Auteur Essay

Auteur theory. The definition of an auteur was first presented in the 1940s. It was developed more by numerous directors such as Francis Truffaut, one of the founders of the New French Wave.
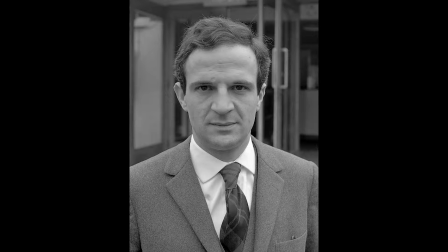Auteur is described as a director that brings the film to life and uses the film to express their thoughts and feelings about the matter.
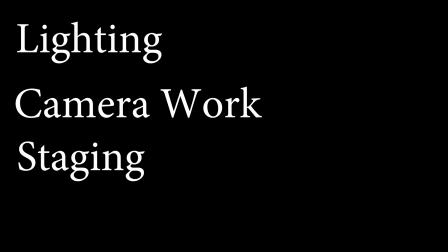An auteur can use lighting, camera, staging, and editing to fuel their vision.
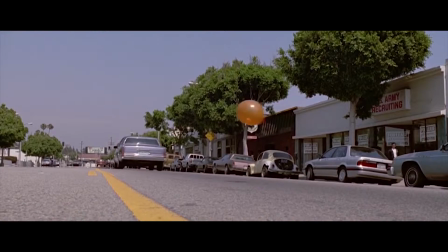In other words, each film that the director makes is similar in the sense of a style it's filmed in.
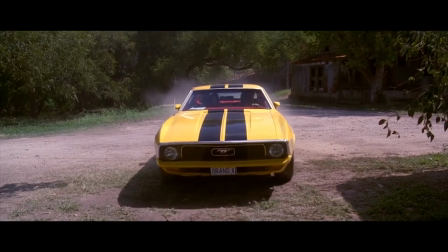For instance, Quentin Tarantino uses yellow lights in his movies quite often,
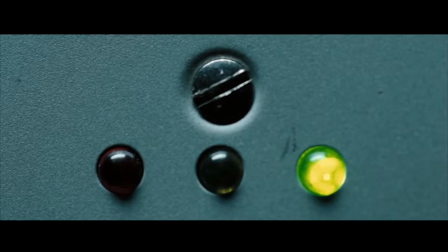whilst Edgar Wright has some quite quick jumps.
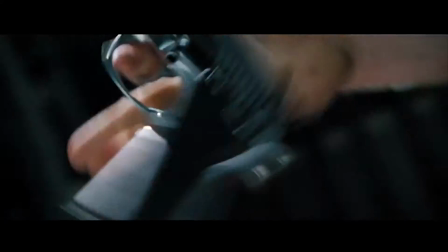In the 1960s, some film critics began criticizing Auteur's theory's focus on the authorial role of the director.
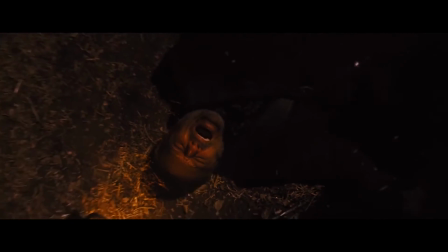One reason for the backlash is the collaborative aspect of shooting a film, as well as the theory's privileging of the role of the director.
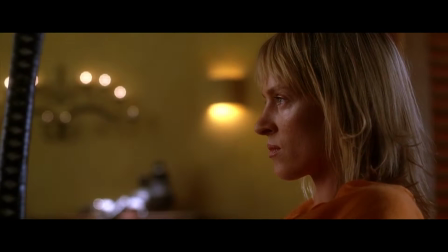For instance, film historian George Sadoul pointed out that the main author of a film is not necessarily the director,
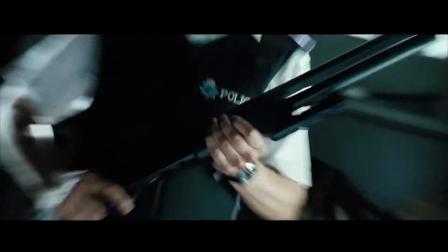but can be the main actor, the screenwriter, producer, or even the author of the original story.
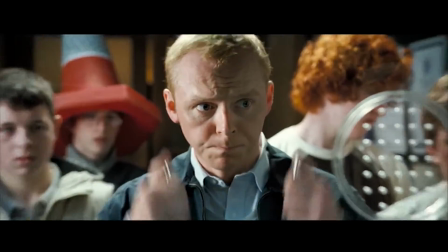On the other side, there are points saying that no matter what inputs others make, the only thing that matters is what the director wants, as it's their vision. Mise-en-scène. Mise-en-scène is the arrangement of scenery and props on the set of a film or on the stage of theatrical production.
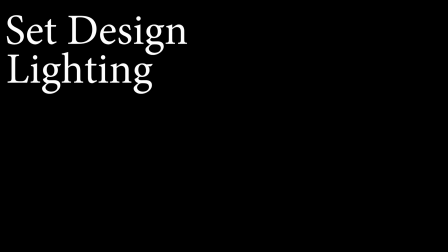The key aspects of the mise-en-scène are set design, light-up, makeup, acting, costume, and the actual show itself.
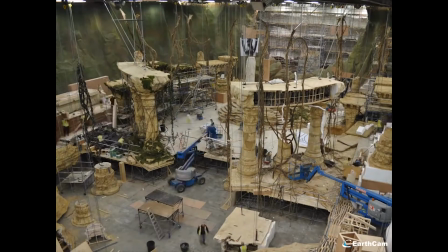All these features add to the frame and keep the audience intrigued in the film.
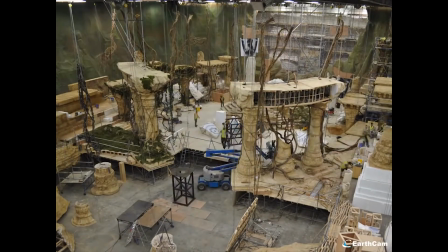The set design creates the atmosphere and the general feel for the scene it's in.
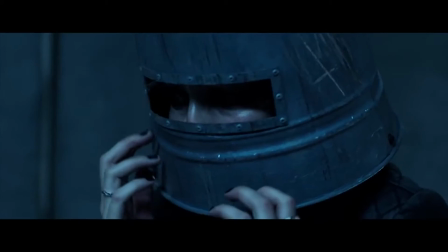Lighting can also help set the mood. A darker lit room will tell the audience that it's a more sad, deep, or that something evil will happen,
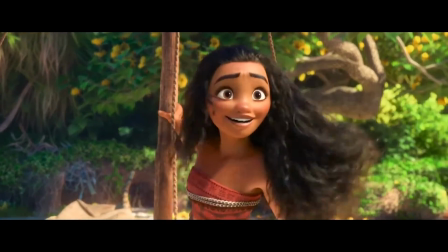whilst a more well-lit room will do the opposite and connote joy and happiness.
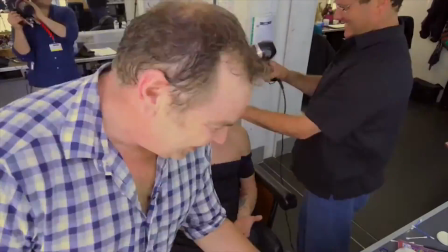Makeup can make the antagonist and the protagonist stand out.
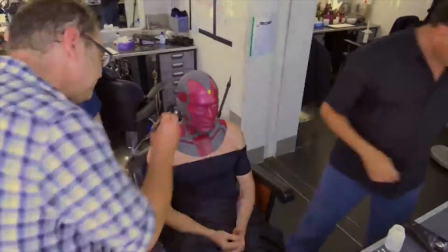Often in film, the antagonist is pale with eyeshadow to almost resemble vampires, as they are very pale.
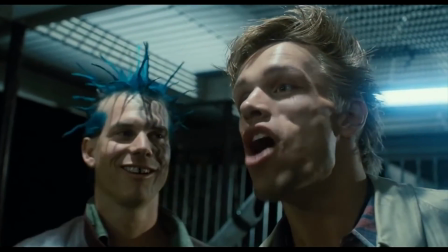Though in more recent films, the antagonist has been made so they're more relatable,
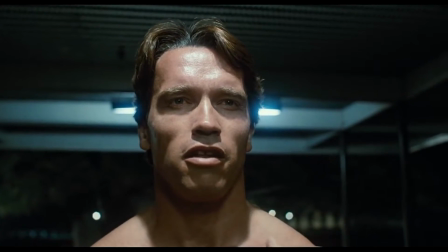instead of before when they were massive gun-toting badasses that the hero has to overcome. For instance, in Star Wars The Force Awakens, they introduce a new villain, Kylo Ren, an apprentice of the dark side.
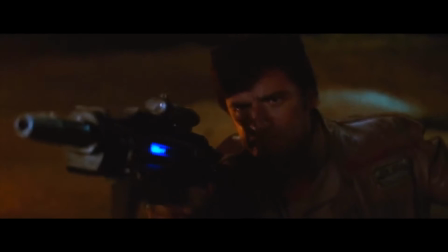They try to make him relatable by having his parents as Leia and Han Solo,
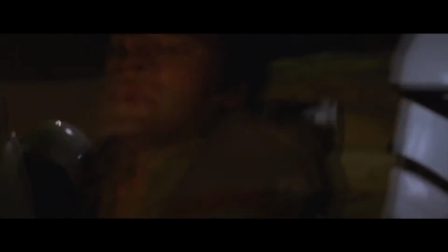so he's always at war with himself because he's fighting with his dark side and his own light side, showing he's as human as everyone else.
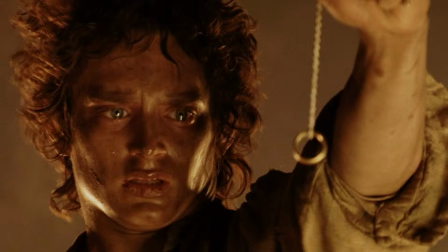Looking at this frame from Lord of the Rings, in the shot the focus is on the protagonist, Frodo. This is so the audience can see the envy in his eyes and pulls the audience attention from the ring. The reason for this is because the whole concept of the ring is that whoever looks at it or holds it gets corrupted by it slowly.
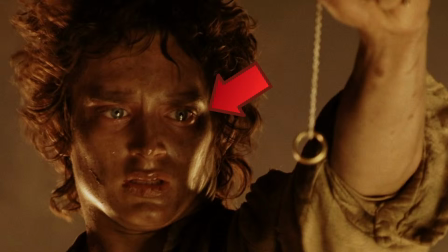So having the focus away from the ring reinforces that. Having the frame focus on Frodo makes the audience realize how hard it was for Frodo to carry the ring. For Frodo's makeup, you can see that Frodo is cut, bruised, and muddy. This helps emphasize what he's been through.
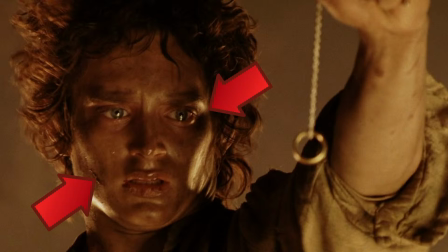His lips are dried to show the lack of water he's had. Everything about how he looks adds into him going through torment. His messed up hair, his red eyes, the mud, and the cuts that he has on him. Looking at the colour used, in films, yellow is usually represented as hope or happiness, but in this shot, it's clearly the opposite.
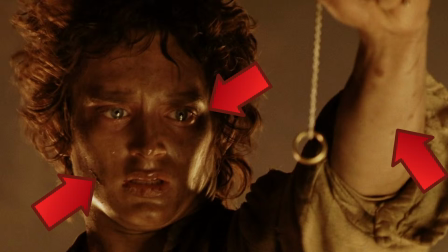In this specific scene, Frodo's about to throw the ring into Mount Doom, but there's no joy in it. Even though this will rid the bad from Middle-earth, there's no joy in what he's doing, because the ring has slowly been corrupting him. And you can see that from the look on his face.
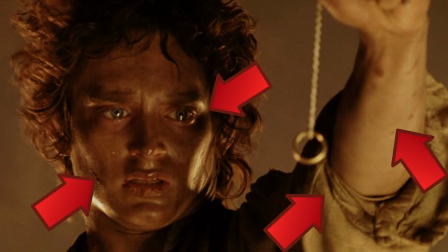For his costume, even though you can't see much of it, from this shot you can see that it's tattered and torn, again adding to Frodo's journey and the hardships of it. Without the actor's portrayal, it wouldn't have the emotional impact that this scene does, and this just adds to the mise-en-scène.
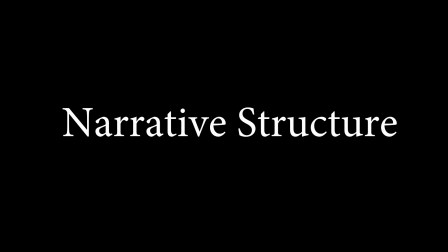Narrative structure. When describing the story, you need to ask, where is the story set?
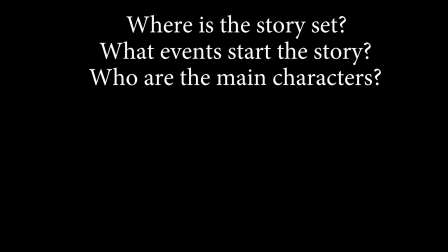What events start the story? Who are the main characters? What conflicts do they face?
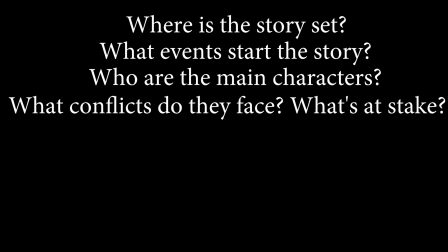Plus what's at stake? What happens as they face these conflicts?